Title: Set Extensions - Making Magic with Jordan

Hey guys, my name is Jordan from Side of Fries and you're watching Making Magic with Jordan Sponsored by Tango Today we're going to be breaking down the hallway extension shot from our brawn commercial,
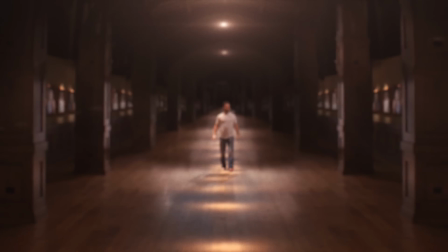0:14 Pantheon of Perfection
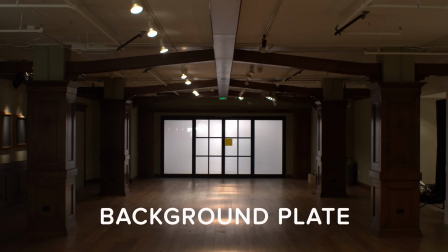0:19 Our approach to this shot is to use a background plate of our practical location to piecemeal a set extension behind our keyable foreground layer.
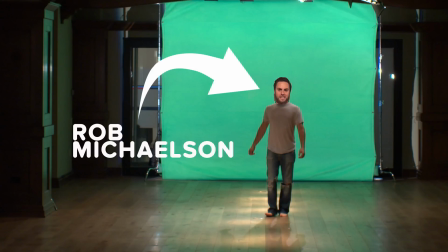0:27 In this case, the lovely and talented Rob Michelson Hi, I'm Rob Michelson, and you can pay me to pretend things.
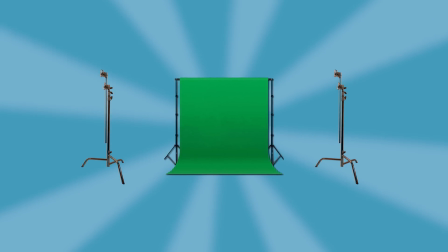0:35 In order to pull up this effect, we need a green screen, a couple C-Stands, clamps and sandbags to make sure that green screen is nice and top, a couple Kinos to light the sucker,
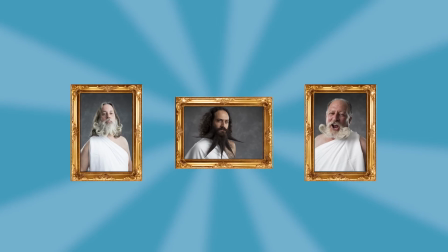0:44 and some practical picture frames for our bearded portraits.
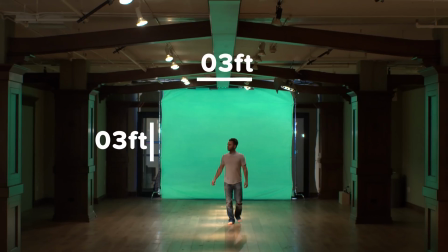0:50 Once it was time to shoot, we rigged our green screen to the back wall, making sure it was large enough to cover the space our actor would be taking up over the horizon. From there, we lit the green screen and the scene accordingly, and started by grabbing our all-important background plate. As a final measure we grabbed our foreground layer of Rob. You can still pay me to pretend things.
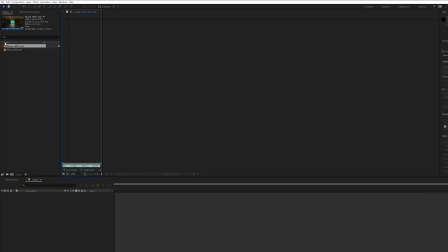1:09 We started by opening up After Effects and importing both our background plate and our favorite take of Rob.
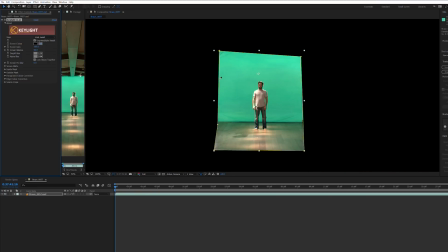1:14 Then, making a new comp with the footage of Rob, we keyed him out with After Effects built-in Keylight plugin and
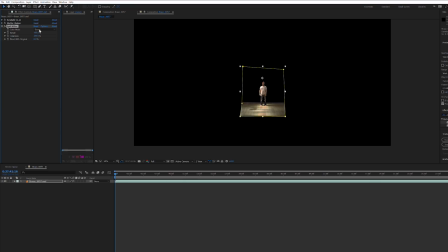1:22 removed that nasty-looking green spill on the floor with a spill killer.
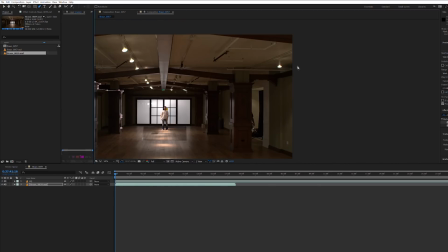1:25 After dragging in our plate layer we imported our various epic beard portraits and proceeded to position them within the frames with the use of the corner pin plug-in.
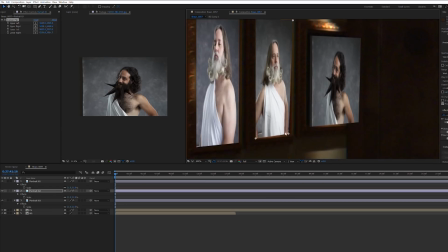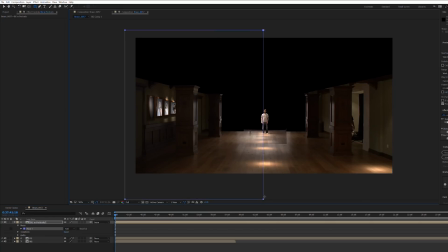1:42 We followed that up by copying all the picture frames to the other side of the wall,
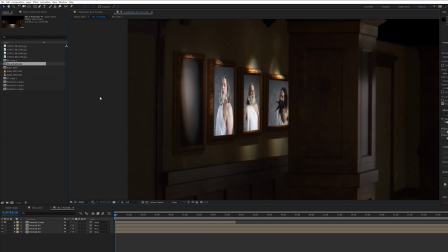1:46 and then pre-comping all the portraits so that if we ever felt the need to replace one,
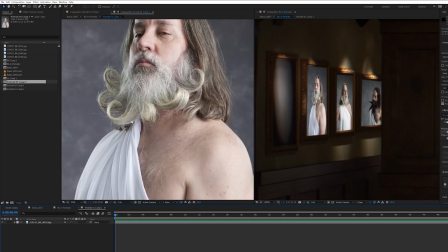1:51 it would be as easy as boom, skadoop, shkla-dow.
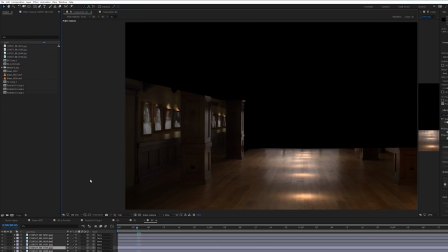1:56 Once the pictures were set, we began puzzle piecing an extension together by turning our plate into a 3D layer,
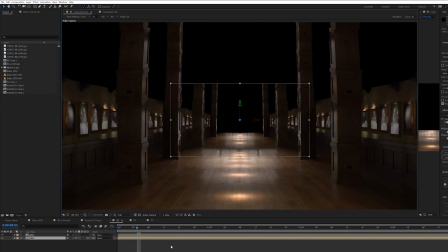2:02 and arranging mass copies of our plate layer in 3D space in order to extend the wooden beams, walls, and floors. Now it's worth noting it would have been beneficial to have taken some additional plates of the wooden beams from various perspectives in order to build a more accurate extension.
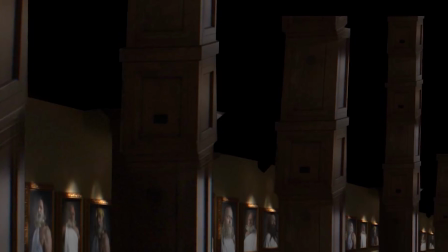2:18 As you can see, mine are currently a bit wonky. Really bad job. But we'll go ahead and hide this later because right now the more pressing issue is the rather obvious lack of a roof.
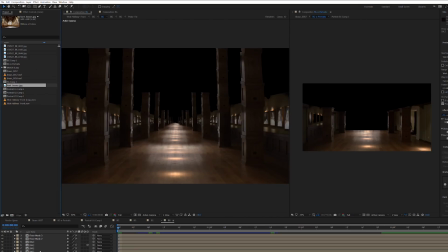2:29 By hunting online I found something I felt fitting in both style and angle,
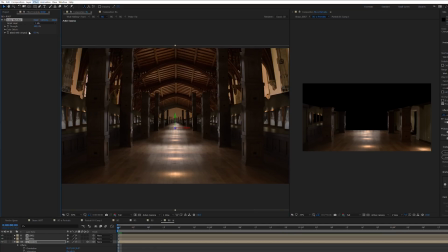2:34 made it a 3D layer and stirred that sweet stew with a little compositing by matching color and further adjusting scale, rotation, and position.
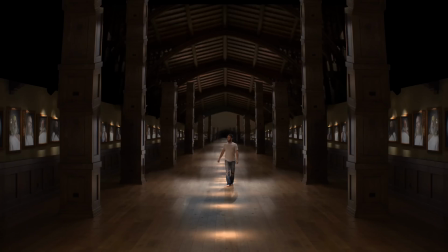2:45 But it still looked gross and didn't really fit the epic aesthetic I was going for. So instead I turned to my good old buddy black for a solid. Get it? Used a black. I used a black solid is what I'm trying to say.
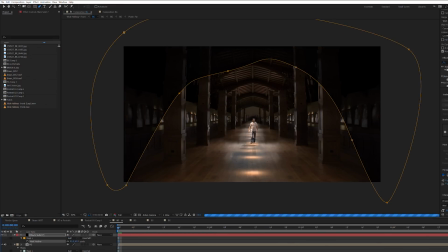2:58 Anyway, once I had the black solid in, I masked and feathered it to create a gradual shading upwards to the roof and and then adjusted the opacity until it felt right.
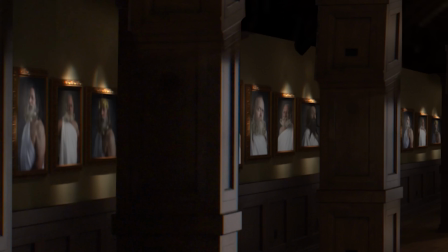3:07 As a few final steps, I added a camera lens blur to all the background layers to give a more realistic sense of depth,
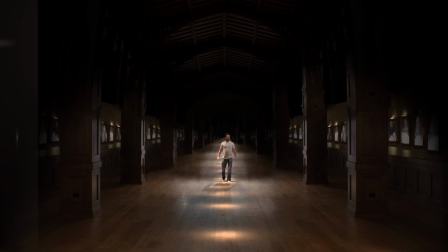3:12 and since the epic was still lacking a bit, I threw up some optical flares to masquerade as light sources for our faux roof,
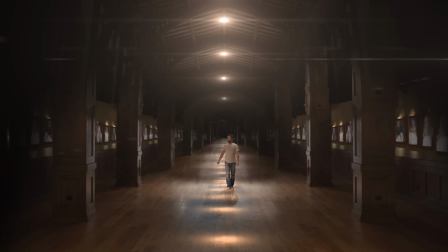3:19 and added some universal film grain to seal the composite. Now let's take a look at our final result.
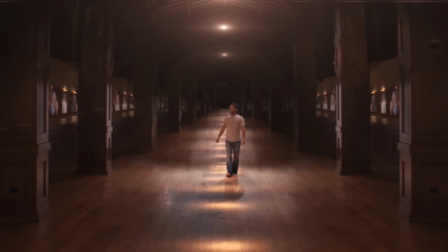3:25 Throughout history, some of the greatest men who ever lived just so happened to have some of the greatest beards.
And there you have it, an infinite hall of grandeur for all your beardy needs. Once again, my name is Jordan from Side of Fries, and thanks for watching.